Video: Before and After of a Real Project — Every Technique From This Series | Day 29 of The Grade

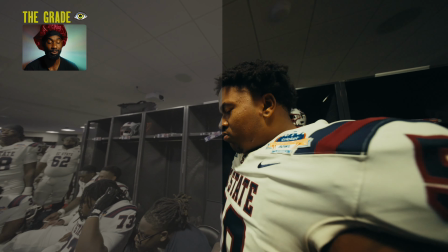0s
What's going on? My name is Zay and welcome back to The Grade. Today is day 29 where I'll show you before and after of a real project that I've done.
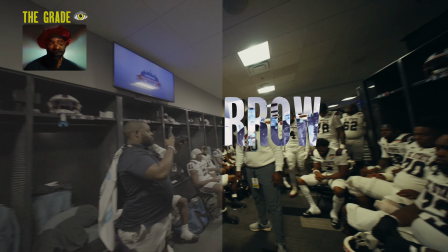7s
And so let me mute this because it has music on there. The point of this video is just to walk you through my thought process in creating this.
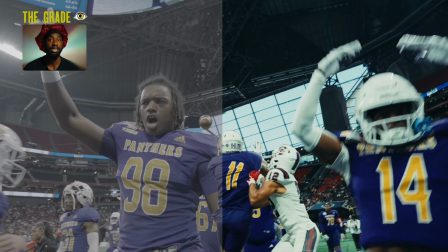13s
Now I will say I don't edit in DaVinci. I edit in Final Cut and I take that cut up version of the clip and put it in DaVinci to color grade, and then I'll go back.
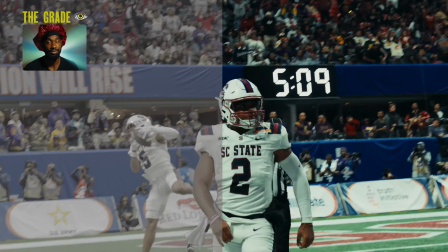21s
And I'll talk about that next in the full process of that in the next video.
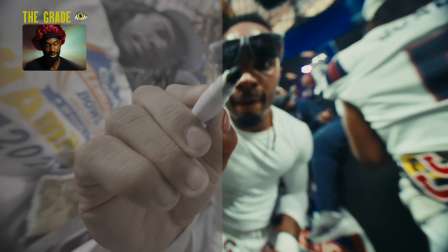27s
My thought process for this, now you're gonna see on the color grade side there's letters and numbers and all that stuff.
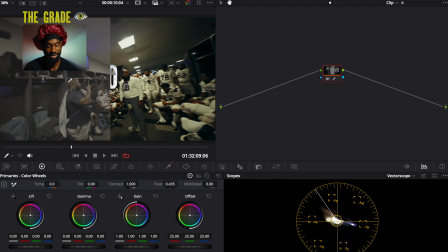33s
The raw clip doesn't have that. As you see, during this important shot, my gimbal was glitching.
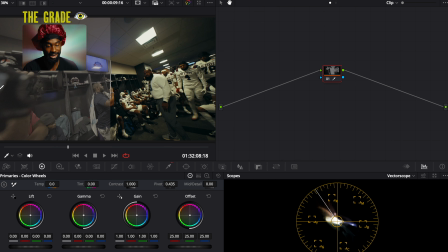38s
You'll see the BTS camera right here getting caught in the actual footage. This is on my gimbal, and he had just turned my way.
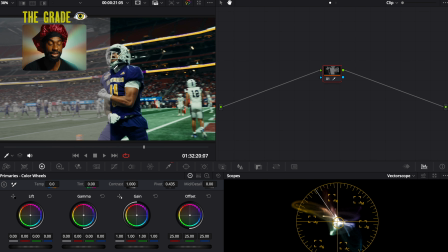45s
I wanted to have a high intensity color grade to match the shots I got.
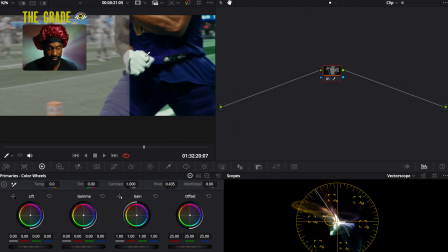51s
The whites are a little bit more bluish, but I like the look for that for this video. Just for my personal style, that's what I was going for.
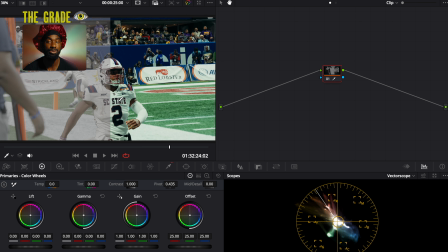57s
That's all personal preference, that's depending on the style you want to do. But that's just for me, that's what I was going for in this video.
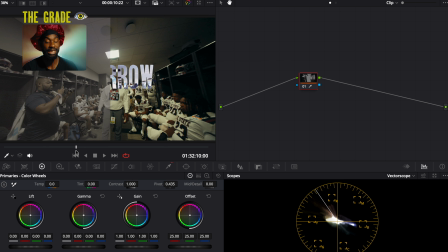63s
This locker room scene came in clutch because they were down at first and then they came back, and so him giving them this pep talk at the beginning of the game kind of fit within the storyline of the video I was creating. And I used the same principles I've been teaching you guys throughout this whole process of color correction before grading,
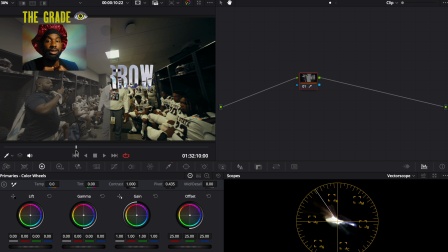80s
and then applying different effects, different things that we've been talking about, different techniques that we've been talking about within these 30 days to get this look.
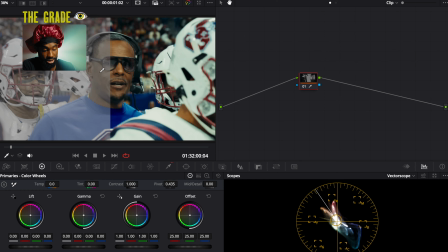89s
We talked about skin tones. Look at his skin tone. You see the raw side over here, and then on the left, you see the color grade. Always gotta get your skin tones right. No matter what you do, you have to have your skin tones right. They can be stylized. You don't wanna have people looking too orange or having them looking too whatever other color. You know what I'm saying? We masked out these two players here.
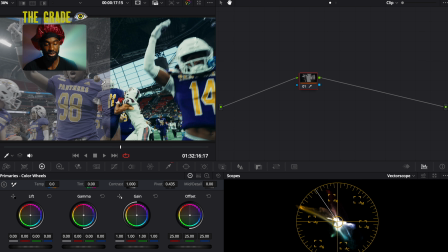108s
These are two different shots. This is a shot of the dude catching the football and these two players celebrating a touchdown.
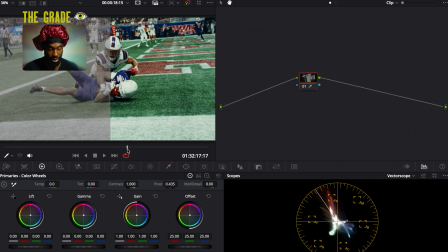114s
I masked out these two players fighting for the ball, and that also applied with the color grade I was doing.
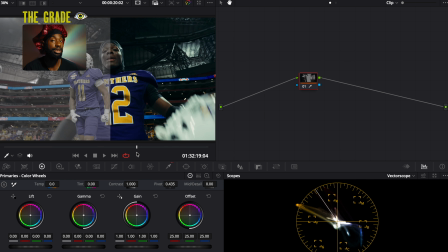119s
Same here, another mask. So we're working with multiple techniques within our color grade that we've been talking about in this whole process of the grade.
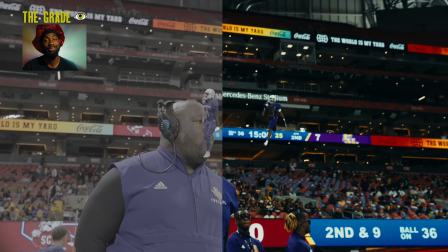128s
That's it for the walkthrough for this video. Thank y'all for being on this journey. Tune in for the last day, day 30, where we talk about my full color grading process.
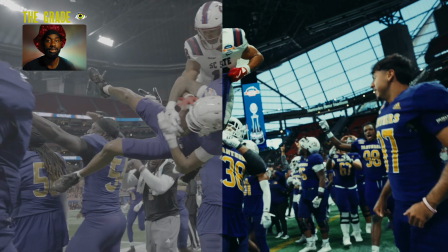137s
Deuces.